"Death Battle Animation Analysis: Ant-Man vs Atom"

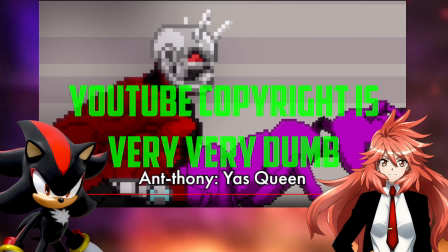743s
And Y'all's Queen, yeah, it's cringe, but at the same time, it kind of makes sense, because if you think about it, Ant-Man is like the Queen Ant in terms of, like, commanding them. Queen shit. No, let's not that far. That's the queen shit, bro. No.
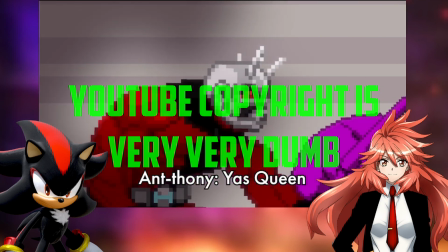763s
Anyways.
Nice try.
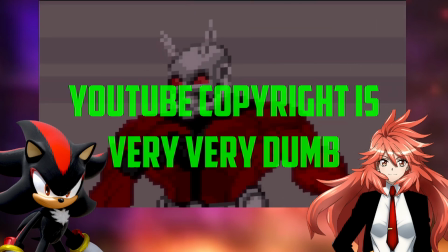770s
I will say, I really do like how this entire, like, Nice try. the smaller areas,
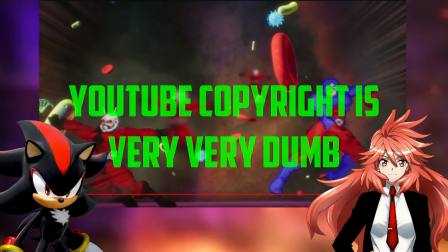775s
like designed, like, all those little, like, cells and, bacteria, all in the background. I really like how it's designed. Why are there blood cells?
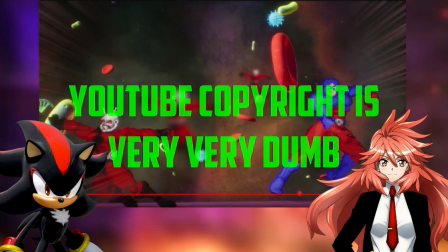787s
I think there are, like, little organisms in the, like, microorganisms that do resemble blood cells. I might be talking out of my ass because I hated science class, but anyways.
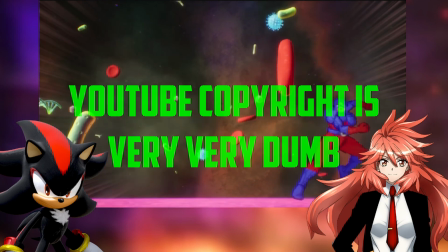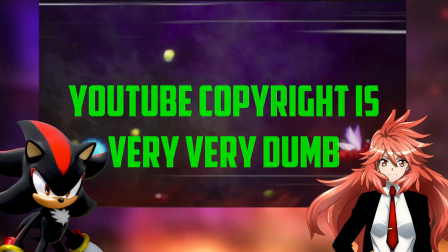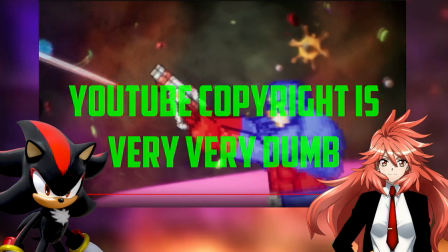811s We'll see.
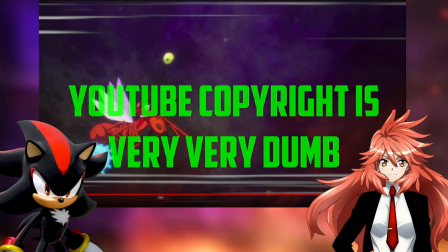813s
I like how they do like the thing where it's like similar powers class, so they both pull out, so they both use blasters in this scenario here.
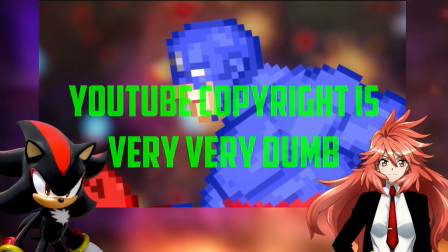822s If I search every electron path in his gun and study their probability wave functions, I just might be able to!
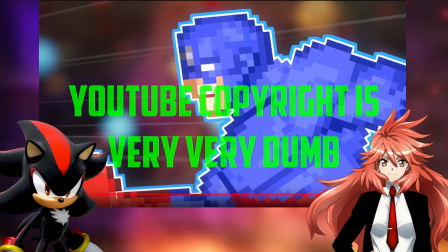831s
I really do like that, how he's muttering like scientific like theorems to himself as he does them. It really does tap into the scientist side of him.
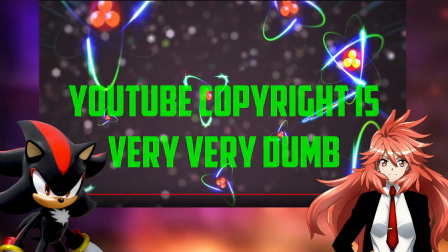843s
I guess so, yeah. And like the way he's bouncing off the particles like this.
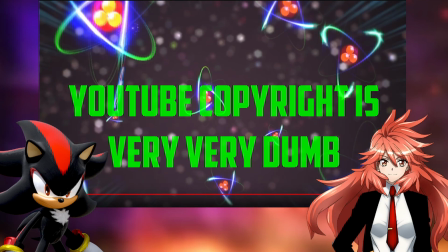848s Might be able to!
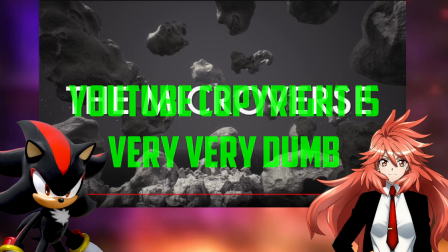854s
Okay, I like how they did this, like the microverse, like they specifically said it. It reminds me a lot of like the time travel in Avengers Endgame, where like when they went to like the different the
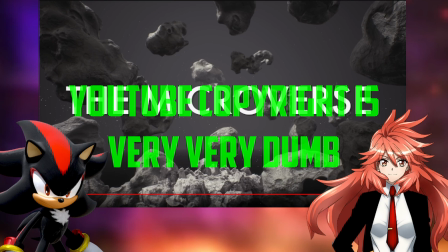867s
different timelines, it specifically stated where it was. Yeah, I haven't watched that game in a while.
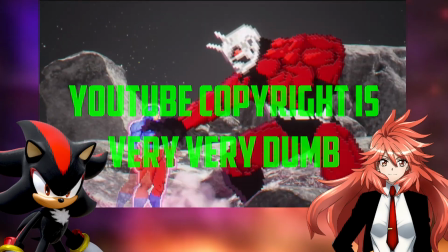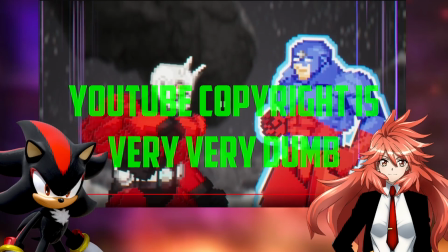881s
Is this me who thinks these movements are like really janky? The fighting here?
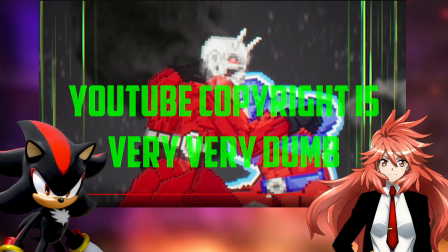889s
Yeah. I think it works because they're like kind of bigger here, even though technically No, they're like since entering the, honestly throughout the whole fight.
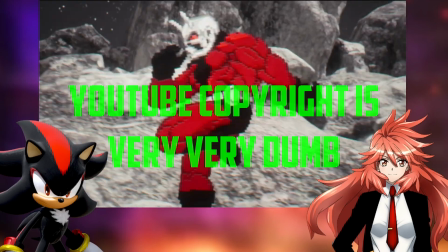899s
Okay, weirdly enough, I think okay. The run here is weird, is done well, though.
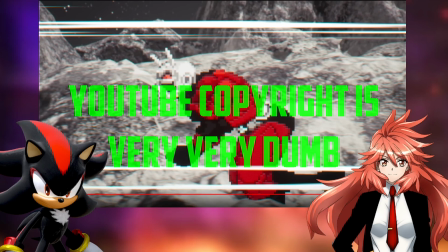905s
That's the best I can... one good run.
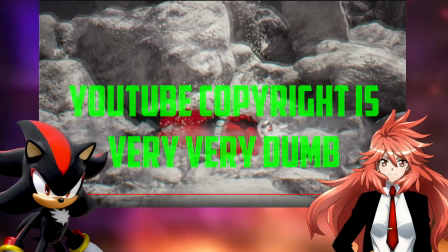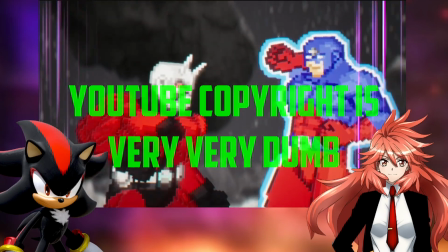914s
I will say, I do like the way that this is handled here.
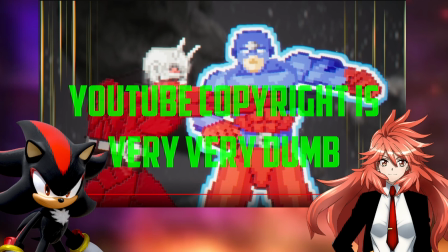917s
How it feels like it's a giant fight, but in reality, no, they're just very, very tiny right now.
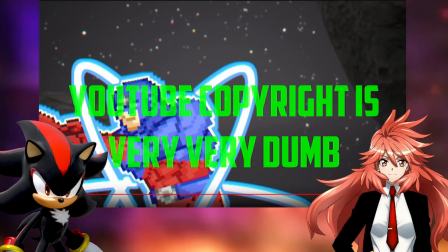928s
Like, you can hear the, like, weight behind the punches, even though there's not a lot of weight.
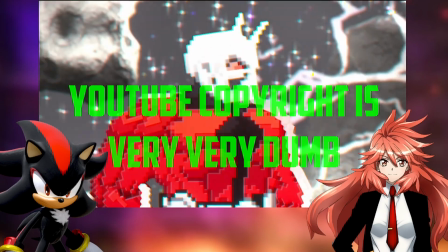935s
Yeah?
What's happening? He must be reaching his limit. If we don't get out of here quick, he's gonna destroy all of reality.
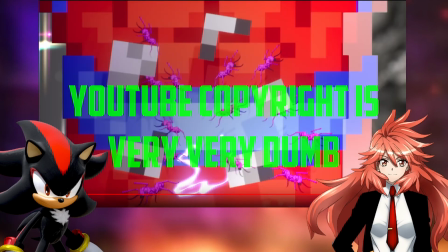943s Now, my pets!
Also, I like how the ant that he left behind was, like, foreshadowing for what he was gonna do on the belt. Okay, but the ant he left behind was red. These are all pink. And now there's more of them.
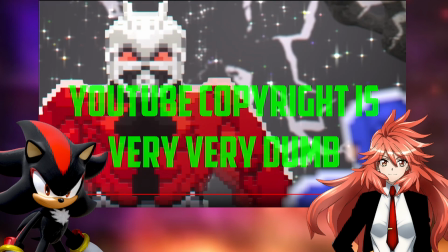958s
I think they're pink because of, like, the small size, because, like, with how colors look different. I don't know. I've noticed they do that in a couple of comics. Anyways.
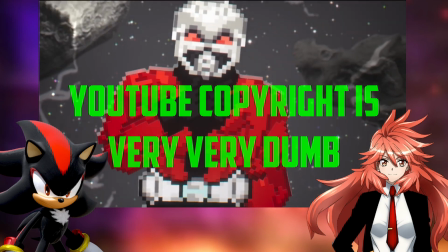969s Tricks in your tools, but I created something beyond the limits of human existence.
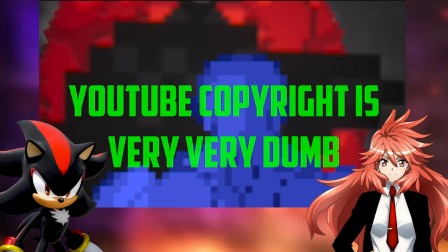975s I operate on a scale you can't even comprehend.
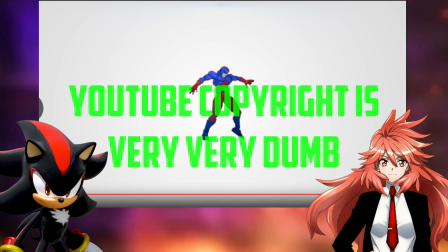981s
I like that. Can't. Which part?
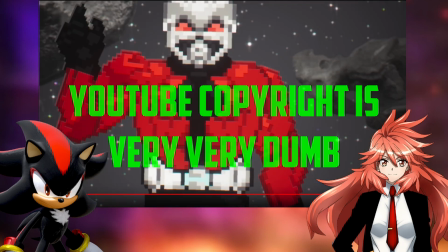986s
Like the way he says it.